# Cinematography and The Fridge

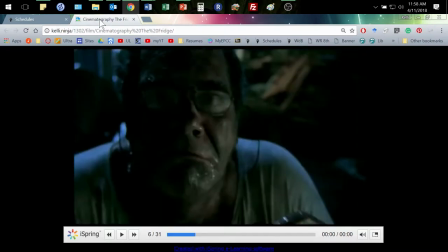(4:20)
we just see his footsteps just kind of I mean his leg excuse me taking these footsteps one at another and when we do see him we get this close-up now how different is it for me to talk to you like this or for me to talk to you like this that's way
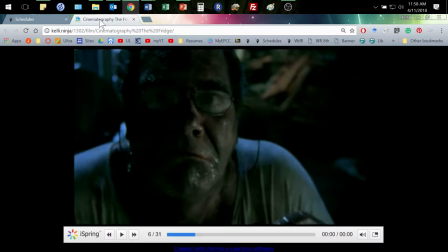(4:38)
different and but he's like don't do it to me man right I mean it is different we have different senses of space and where that should be and what this does is this puts us up close and personal to this person's face just like that it is it is that space we don't
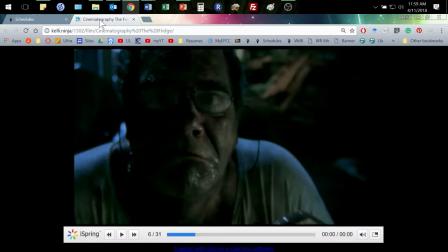(4:55)
share with a lot of people on a daily basis as we're going through life and so those close-ups are about intimacy whether it is an intimacy sea of feeling and romance or whatever or a friendship or just let us really see this emotion that's going on here so even in the context
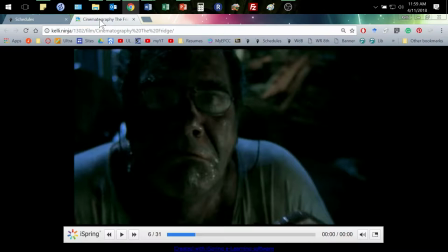(5:13)
of something silly what we get is this emotion this is dissatisfaction
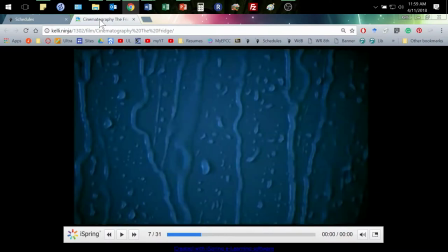(5:18)
this fear all of those things and two we get the close-ups of the things we don't really even know what this is yet but we know it is something there and we can realize you know metal mechanical I love that
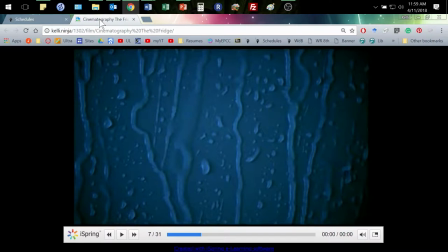(5:32)
transition where it goes from these raindrops dripping down to that just you know computer code dropping down on the screensaver that's really nice and then
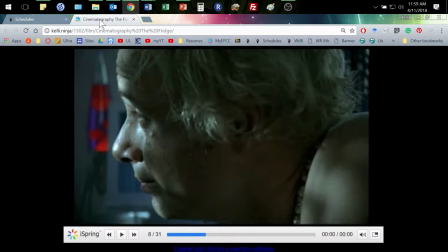(5:40)
we get our first picture of Georgie and we get our first picture of Georgie very up close and personal so it's not just I mean we realize from the moment we don't have to consciously realize to know this guy's important to the film because there is that proximity because we
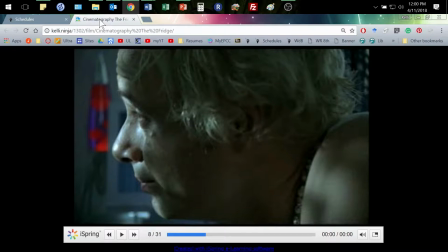(5:57)
get that very not just a little bit of a close-up but a very extreme close-up in those ways and then we stay with him and of course a couple
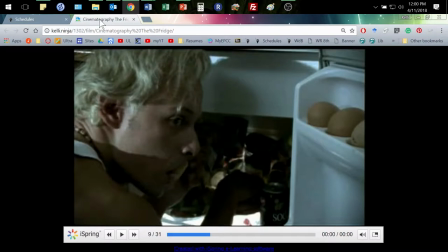(6:05)
of things are going on here to notice not only is this a close-up so we still get him and we get this fridge but of course he's crouched down he's look over and notice in a way this isn't necessarily filmed I mean we're kind of straight on with him but we're a
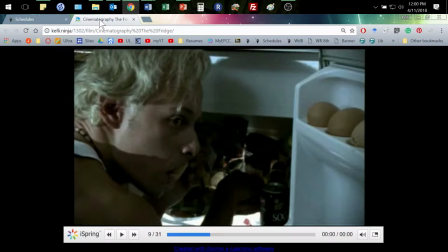(6:21)
little bit above that this is the look y'all are giving me the look of I have the authority because you are looking up at me I have power this it's weird to look at a teacher right
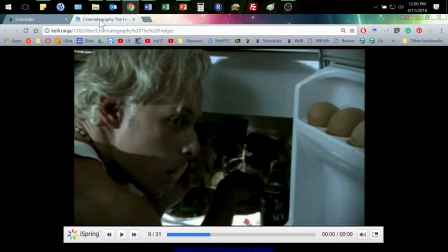(6:39)
to look down like that you know like Greek and Rome days when somebody philosophized and everything actually the the teacher the philosopher would sit down and everybody else would have to stand that makes more sense to me yeah y'all should have to stand up and do the work
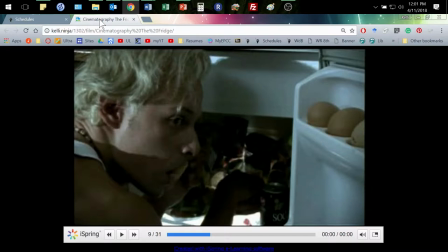(6:57)
it is right so i mean those angles even and this isn't this isn't huge i mean we're we're pretty close to straight on but just thinking about those angles how we look at things right if something if we're looking straight up at something then it has more dominance more power in that way
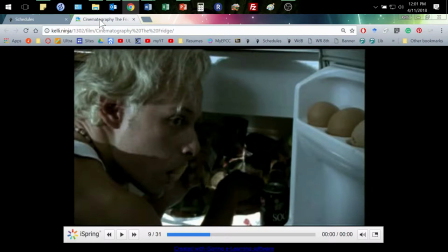(7:12)
when we were kids we all looked up at our parents just because we're born shorties that's the way it is um so this gives us that sense of intimacy and of course we know that he's like sneaking this stuff and that's because of his actions he's looking over his shoulder and everything and
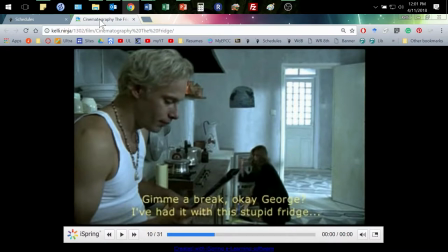(7:30)
then this is a good example of the long shot where we see Georgie's still in the front here and he's the main focus but we get this kind of bigger picture of his world and so it sets it in the context of that but keeping him right in the front definitely keeps him
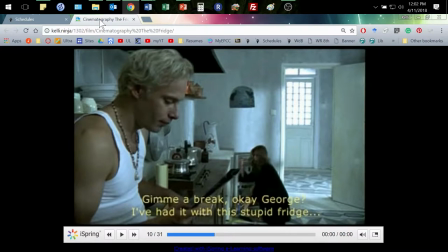(7:46)
even though we're gonna see all these other things go on kind of in the background around him it keeps him as our main focus and I think the other thing it does too and so what am I doing I'm saying look he's here and they're there and there's meaning here that's what we're
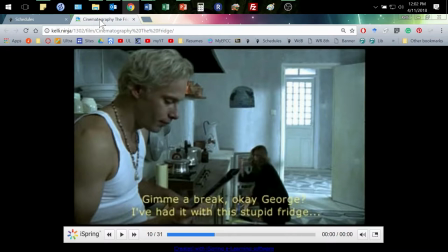(8:01)
doing I think the other thing it does too is is he often stays in much more focus than that you can see Dia here she's you know it's it's not as well focused so it's it's a metaphor for that focus but it also I think to kind of reflects Georgie's idea right that
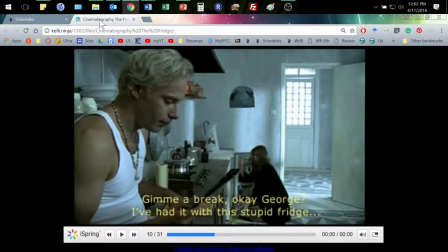(8:19)
there he is he's in focus and everybody else are just these things that happen around him because there's not a connection there's not personal responsibility on Georgie's part he's not feeling like he really has to worry about any of that all right um and again here we go when he goes out and
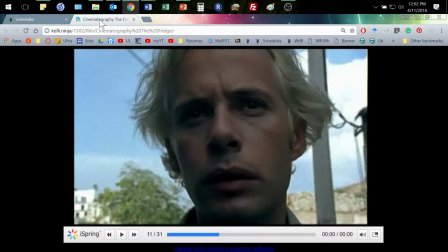(8:36)
and you know one of the scene that's nice too is when everybody's laying out the money and the way it's filmed and he's got his foot up on the table is barefooted and you see his toes and you know I mean it's just like such a you know that kind of image they're
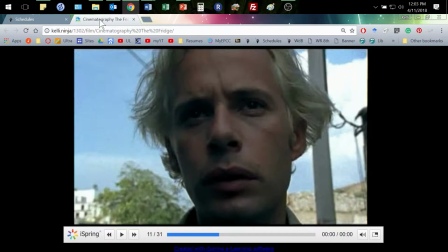(8:49)
just kind of seeing all that we don't see people's toes and movies a lot do we get something unusual that you say huh why they show me their toes what's up with that right I mean it's just like such this kind of casual kind of attitude about this thing that is important to
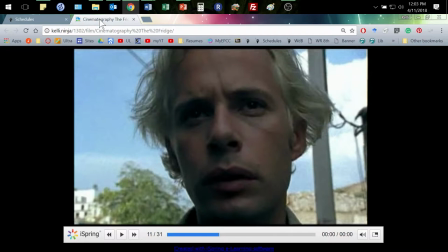(9:06)
the household he lives in as a roommate you have to take care of the fridge and the fridge breaks down is it just your problem if you're all for sharing a space hopefully not right do you want roommates like that this point we're kind of like dude we don't want roommate Georgie to
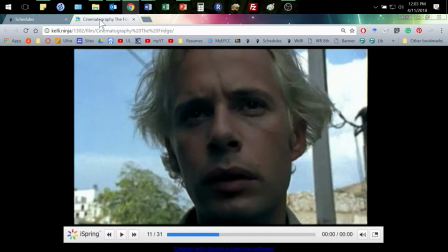(9:25)
be the roommate but again here we go here's another close-up and so here we move into places where the horror movie can also move which is not just always the dark corner it's not always about darkness it often is but a lot of times things are in very bright light and one
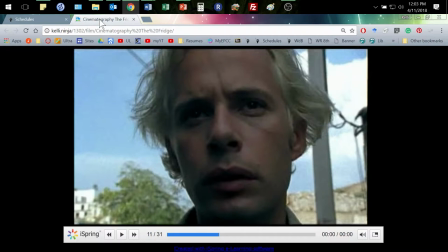(9:42)
of the things you'll notice is they're all from real high contrast like really bright lights and and kind of very fewer colors around too so this one what we get is we get the blue sky but then we're gonna get a lot of white it's just this kind of two color thing going
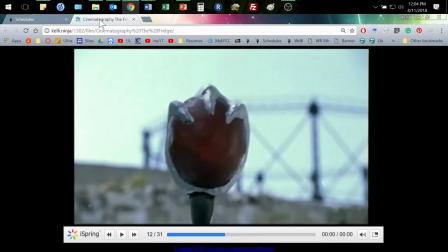(9:57)
on are you really gonna pick the fridge up out of the alley with the like claws on it and the glowing red orb I mean was this not a sign and and of course symbolism plays a lot into things too and we can talk about that because this is me since scene right
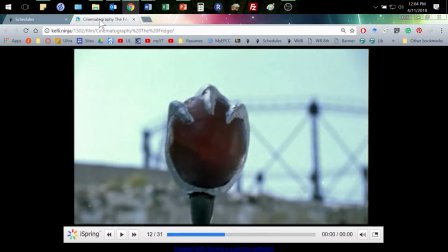(10:15)
this is decor choosing this fridge and of course I really don't think they went and bought this off the shelf I think they had to add that to it I was the hood ornament I've never had a fridge with hood ornament man I need one yeah but so but this is me sensing
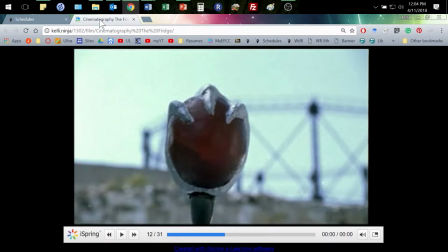(10:31)
too and really other than that just a little bit of white and a little bit we get in the intro of this fridge this is our first introduction to it right this is the thing we see and so the director doesn't show us the whole thing doesn't show us the door the sides of anything like that the shadow of it no what we get is that glowing orb in the claw
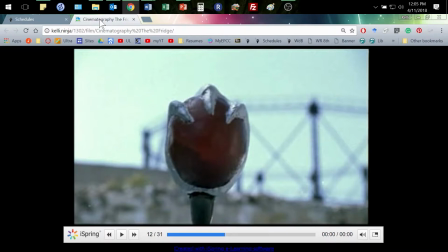(10:50)
right so obviously I mean it's just a very obvious kind of this is ominous and that's ominous because we've seen shit like that before right and one of the things in films and books and